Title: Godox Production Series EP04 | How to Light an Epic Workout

We can bring in whatever we need to control the contrast and the texture and just how much exposure we want to add. The other thing is we really like these practical sources back here, these big bulbs. I think those are really cool, so I think we're going to leave those on. And from here, let's go ahead and build out some Godox lights within the environment. All right, what's up, man? All right, so we've got Joel here. Joel is our gaffer for the day. He's also an excellent DP, so it's gonna be fun to pick your brain and work with you on this one. So our elliptical is placed where we want it within the environment.
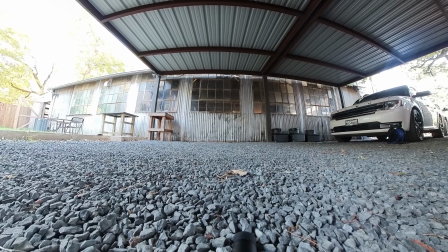I'm thinking maybe we kick some sunlight through some of these side windows over here. What do you think? Cool.
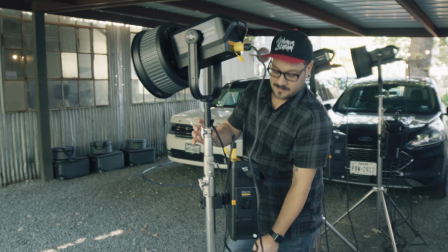Since we have all these really great windows, I think a good starting point would be getting a couple of the M600Ds up and putting the Fresnel so we can spread the light beams out a little bit more. And I like the texture that this window has given us, so I think the light going through will break it apart and scatter it on that back wall really well.
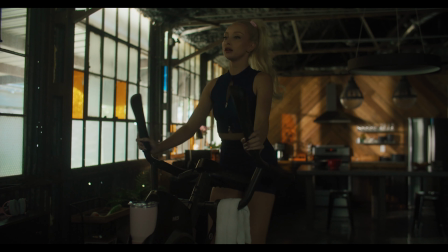Sweet. Okay, cool. Let's try it out. So we've got the Knowled M600 buy set up right here.
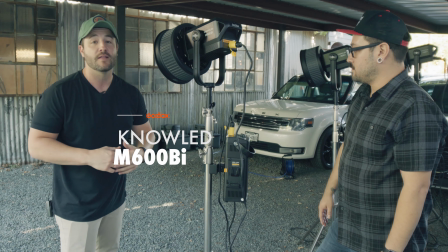Joel's got a couple of them here with the FLS10 Fresnels attached to them.
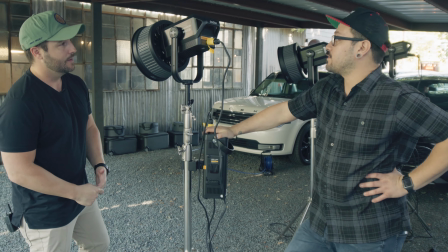Well, one of the things I really like about these Knowled M600s is the output is just crazy, insane bright.
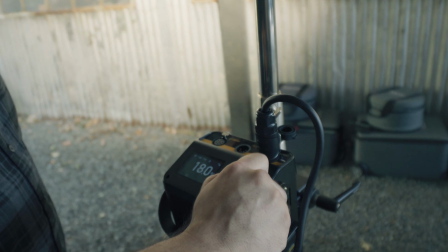It's like the sun, right? Exactly. Cool. And having the bicolor option too lets us match anywhere from daylight to tungsten.
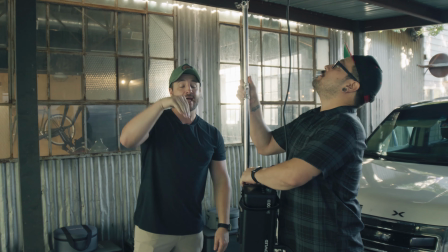So with these lights, we are placing them up high and angling them down so that way it looks like motivated sunlight kicking in through the windows.
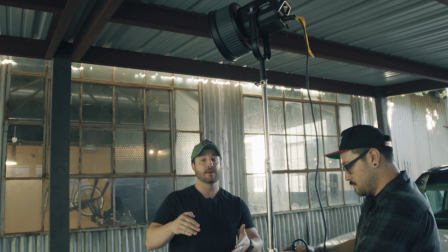So whenever you set lights up outside, think about that directional beam as it kicks down and that you get the angle,
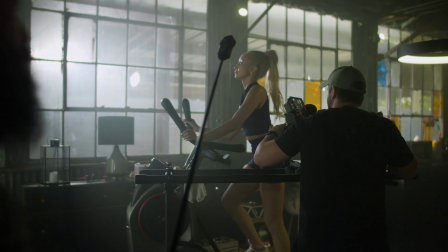especially if we want to add haze in our environment, we might be able to get some light beams. Either way, it looks like it's natural sunlight being motivated outside the windows.
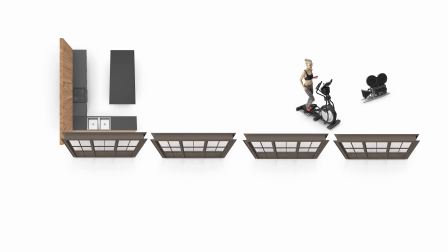Now we have 3 Knowled M600s set up outside, and this is basically bringing our sunlight into our environment.
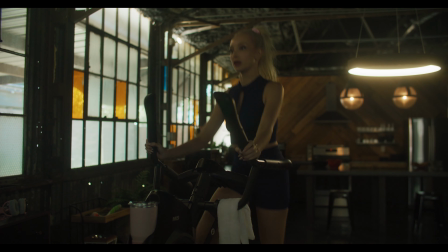So let's go back inside, check the monitor, and see what we got so far.
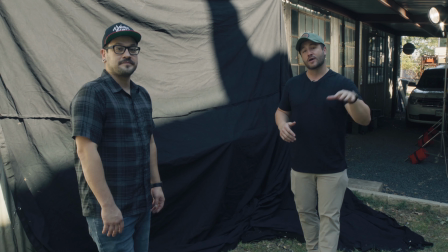So we ran into our first problem on set, and that was because the sunlight itself was kicking in through our windows and creating way too many hot spots.
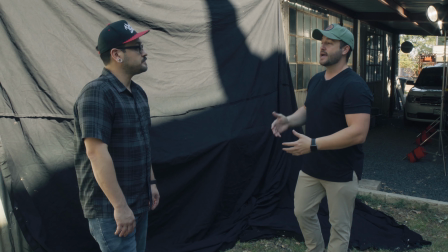It was just looking like way too overexposed. So we came outside, and Joel is basically adding a solution to how we can block out the sun.
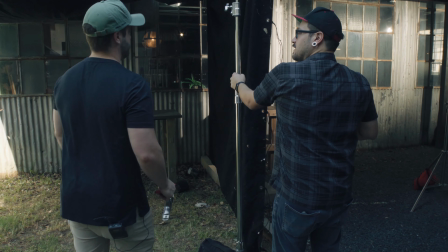So what have you done here? We've taken this large piece of duvetine fabric and we've go ahead and block out all this natural sunlight that's coming in that's messing with our artificial sunlight.
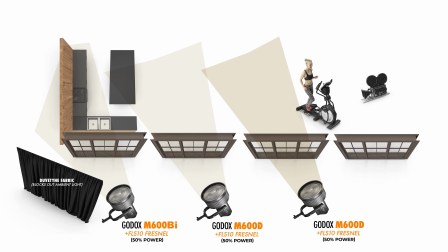I think that actually did the trick. You know, now that we're looking at it, we can see it in real time. And yeah, nice work.
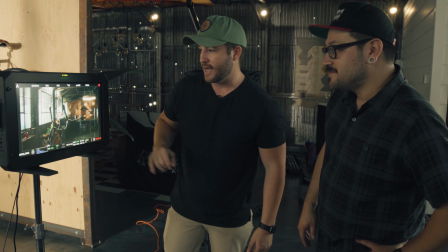You got it. I think now, because these are so bright over here, those windows,
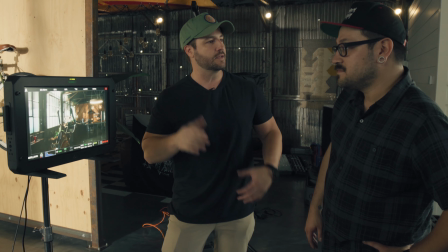let's go ahead and let's add some gels to like some of those squares. It might give us a little bit more color.
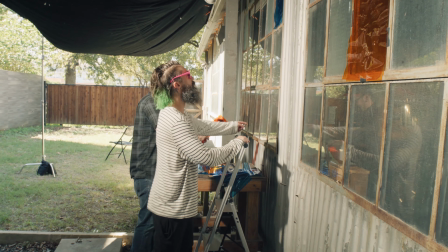It might just give us a little more interest on that side of the screen. The blue one, and then you want to put one like right there?
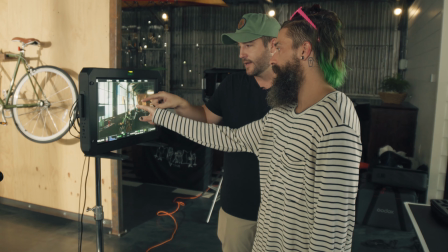Yeah, I would say even let's do some back here. Back here. That's where it's really hot.
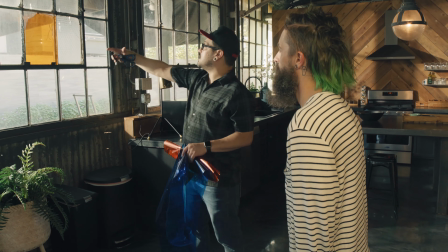So this is why it's a lot of fun to have help on set, because we can watch Joel problem solve everything that we throw at him.
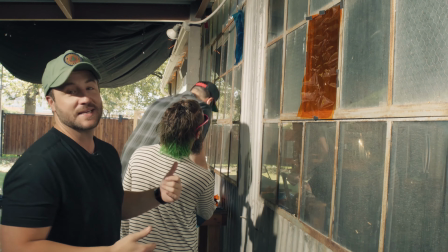We're like, hey, what about this? What about that? He's the guy that makes it happen. So it's always nice.
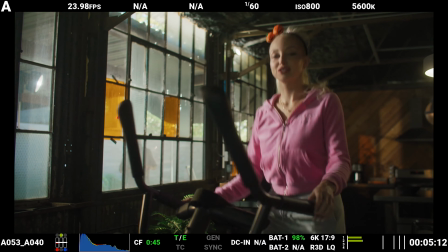It'll be good. So we looked at our frame and we think that adding a little bit of an accent light over here on the oven would work out pretty good.
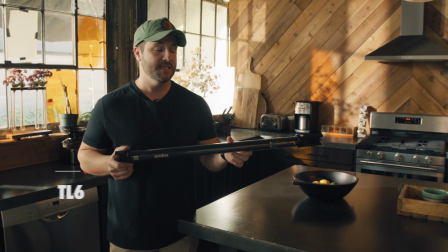So I've got a Godox TL60 right here, just a tube light,
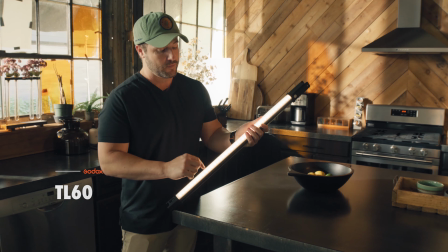and we're gonna turn that on and we can match the tone from this light to this light so it looks like it's actually a practical source.
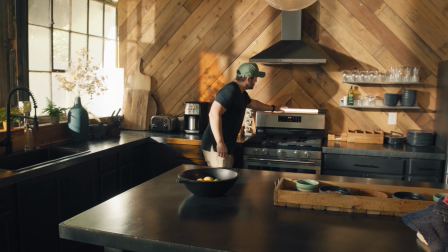So I think if we just stick it right back here, it should do the trick and just give us a little more interest back here on this back wall.
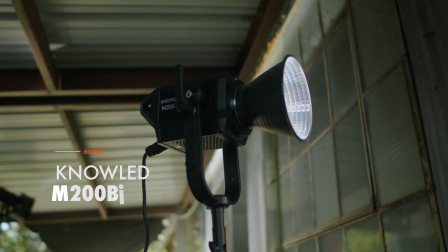I see what you're saying. You can kick a light right here. We can even bounce it. Like kick it through here, bounce it onto her through this area.
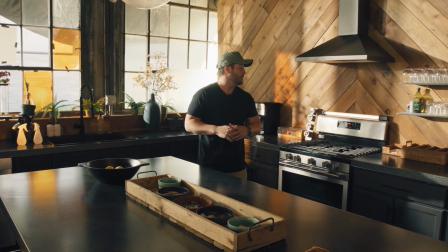All right, so our set is pretty much dressed and ready to go. So we've got our tube light, our TL60 over here.
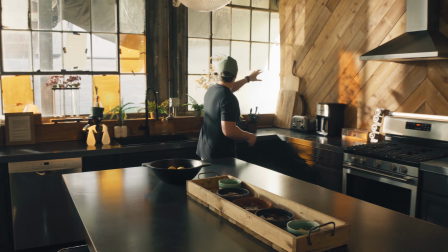It's our accent light on top of the oven. We've checkered the windows with a couple of gels.
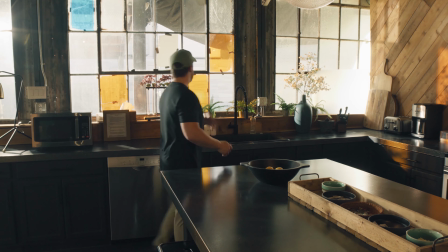We put the duvetine cloth outside here that's blocking out all that sunlight. And as we travel through here, you see all the checkered gels just giving us cool textures.
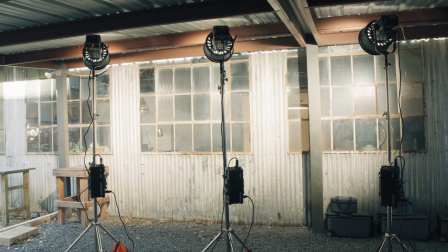We've got the Knowled M600s outside. That's kicking in some nice, controllable, natural looking sunlight.
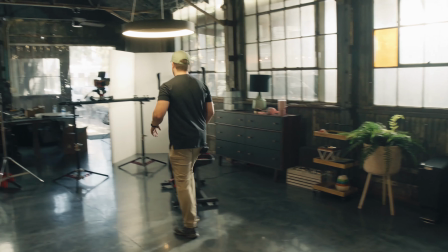And then we're gonna keep coming over this way. Here's where our talent's gonna go.
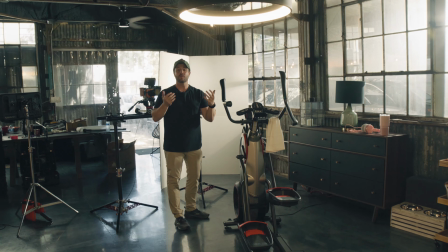We've turned some practical lights on just so that we can have a few other practical lights within our environment.
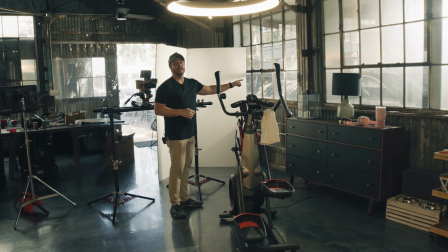And we've got a Knowled M200 buy.